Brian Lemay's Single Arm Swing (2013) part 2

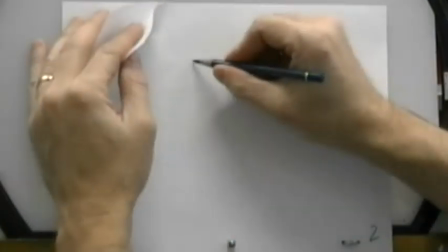find the halfway position on the path of action,
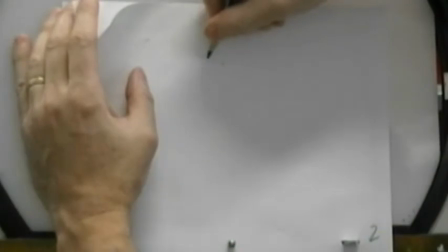find my clavicle in,
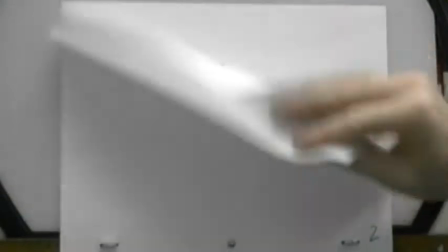and each time I draw a line, I want to flip it to see whether or not it's moving the way I want it to move.
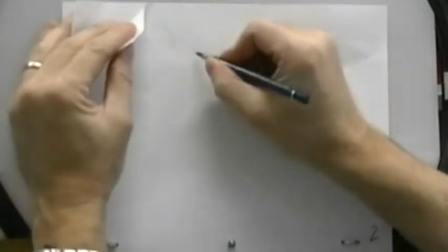Okay? So you don't just go in and do the entire drawing and then go back and double check to see if it's working.
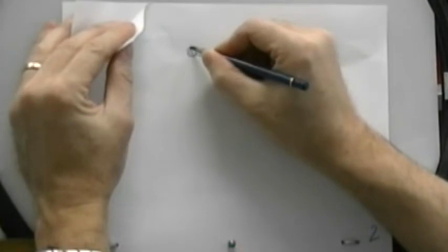Every time you draw a line or a segment or a portion of it, you go back and you check.
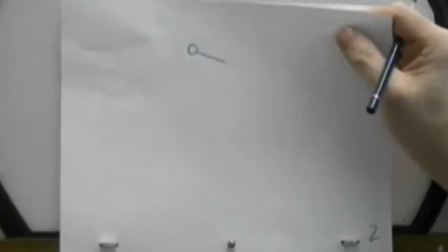So in this case here, we basically just got 2 lines. 1 line, 2.
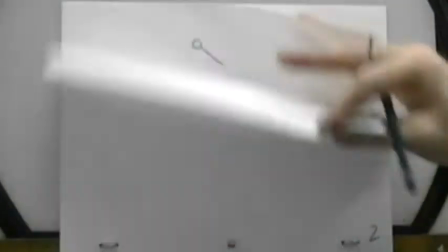Okay? So we can see that that action there is moving smoothly.
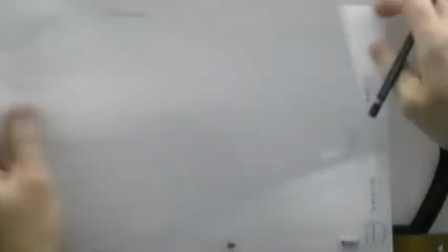So now I can go from number 3
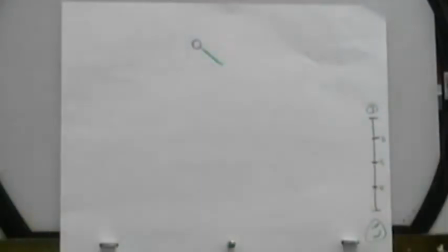into my number 7 position.
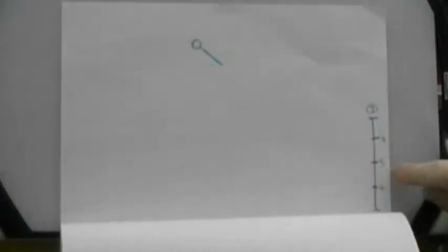And I have to do my halfway position number 5 first.
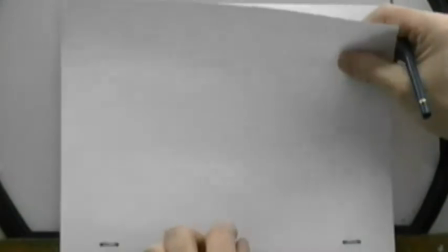And again, just so you know, there are variables to this that you can change at any given point in time.
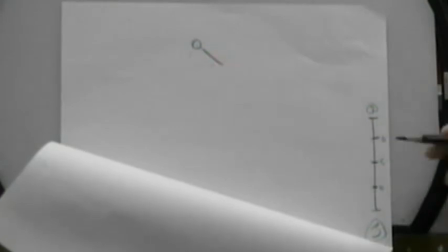I mean, just because I wrote this out does not mean that I have to stick with it. What I could do is I could alter this if I wanted to.
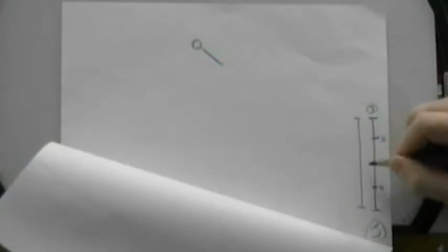I could make this part here go slower at the beginning and then faster at the end by taking my number 6 and making that my halfway point.
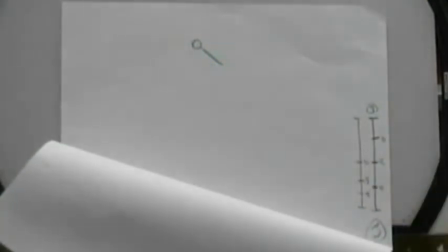So it's 6, 5, and 4. Right? And I could even do this after the fact. Like once I do my initial drawings of my shoulder, I could go back, pencil test it, see whether or not that part is working properly, and then if I don't like the timing on one section of it, I can
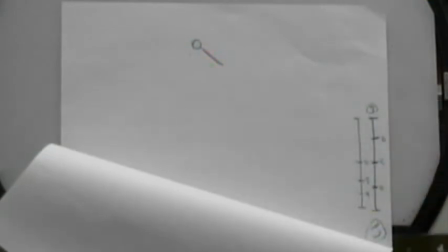go back in and alter it and change it around. Right? So you're never ever locked in to having your animation finalized until you say, I'm happy with this.
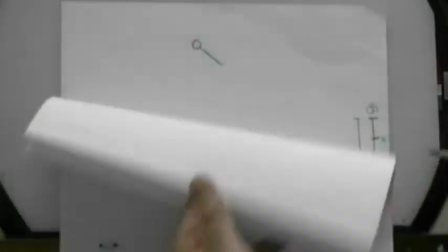This is the way I want it. So I think that's what I'll do. I'll just change this now so that my halfway drawing is actually number 6.
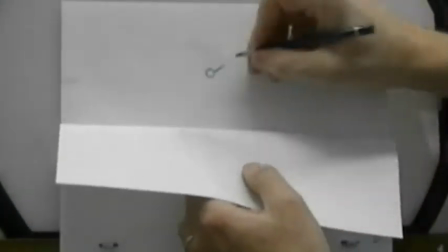Okay, so halfway between these 2 points here.
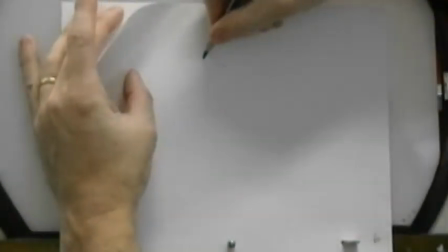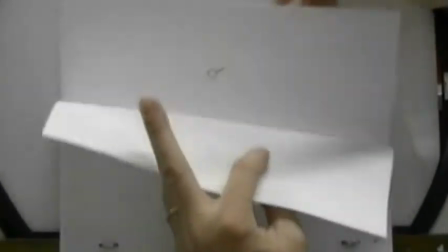And you'll notice that the length of this line here and the length of this line here, it's getting shorter, which means that it's coming towards us.
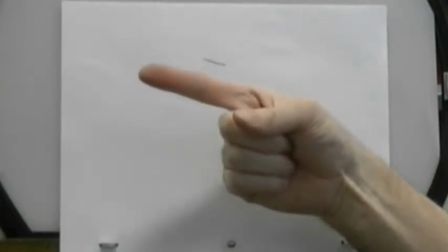So we're doing a foreshortening thing where it's going like this. It's out here and then it's coming like this, so the length of it gets shorter.
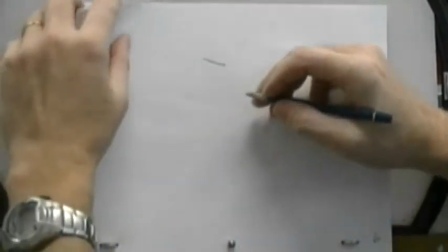Right? So again, my path of action going between those 2 lines is sweeping down like this.
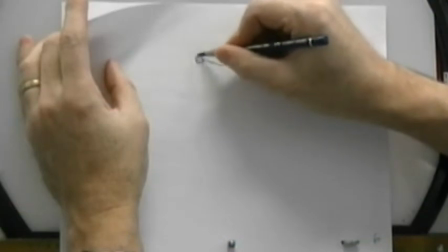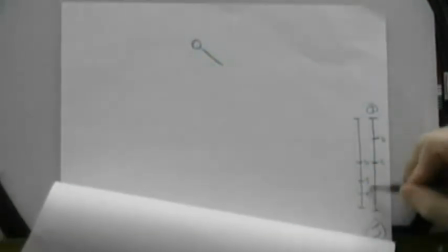So by changing my timing on this, by making it slow into this point here,
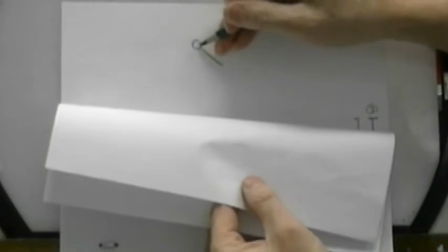so from this point here, it's going to go slower and then faster at the bottom and then pop up.
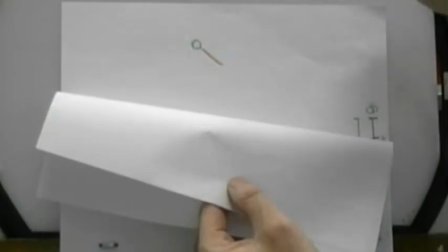So it's going to go down hard and then come up and push it into the final position. So that's the effect that I basically want to have there.
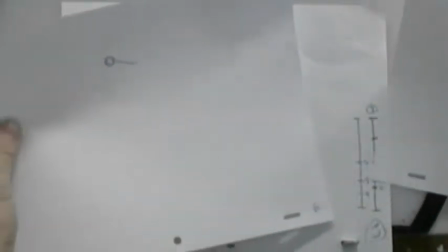So now I've got a cushion between my 3 and my number 6.
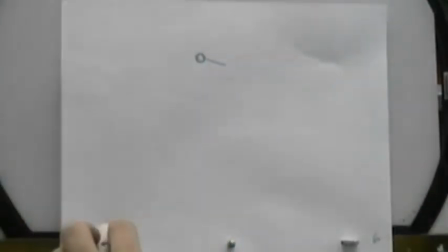So I keep my number 6 down with 3, and my next in between is going to be number 5.
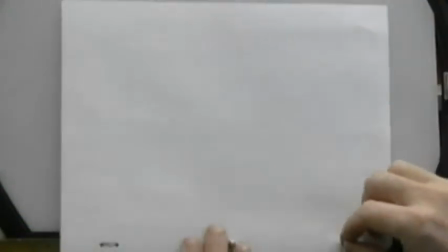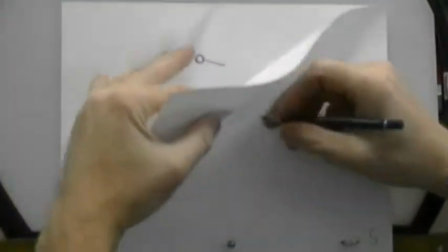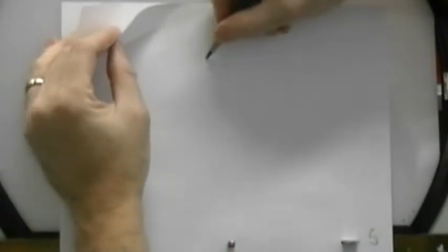Again, finding my halfway position here.
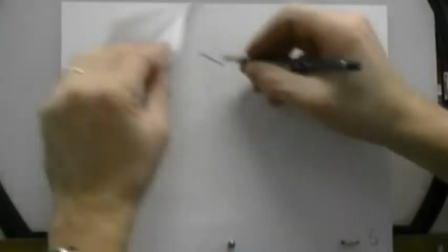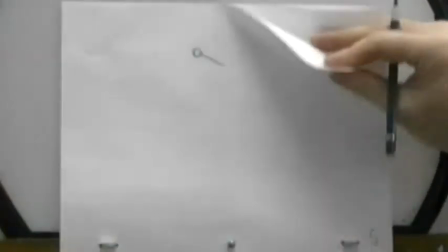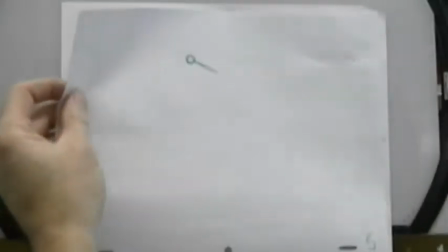And then my final in between is number 4.
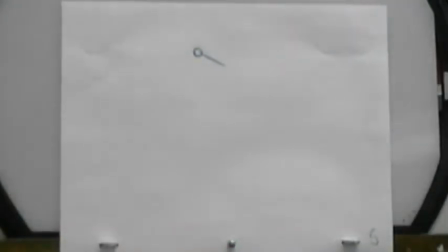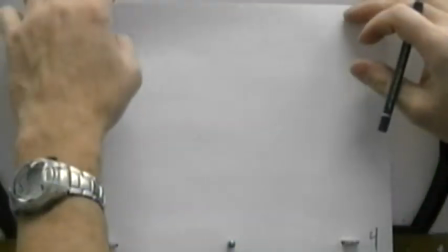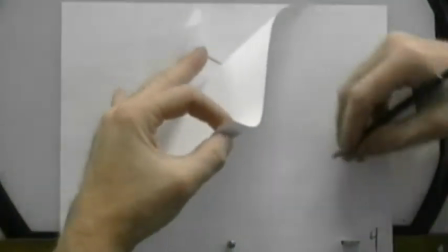Now, one of the questions that often comes up here at this point in time in your careers,
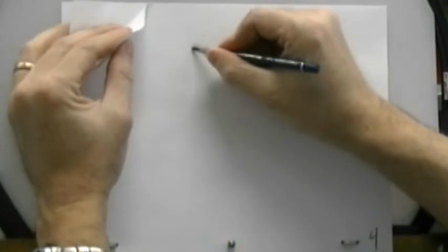if you want to call it that, is that, as I mentioned before in the introduction, everything that we've been doing to this point,
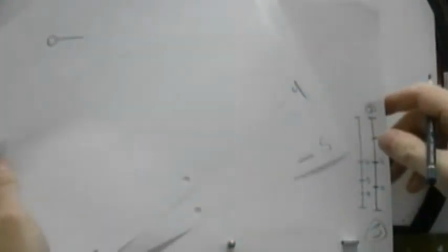I've been saying, do this, do this, do this, follow along with me, and it'll turn out right if you just copy what I'm doing.
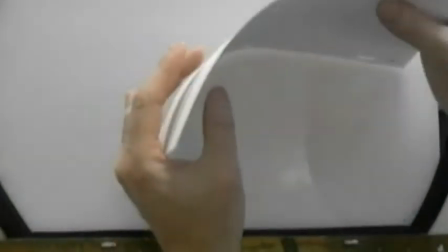The question always comes up is, how do you know? There are 2 ways of knowing something.
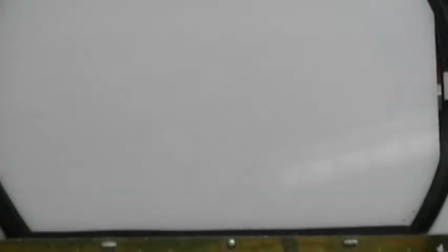One is you try it and you see if it works.
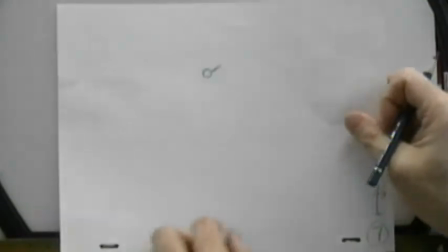Okay, that's just sort of like a guessing and hoping type of thing, right?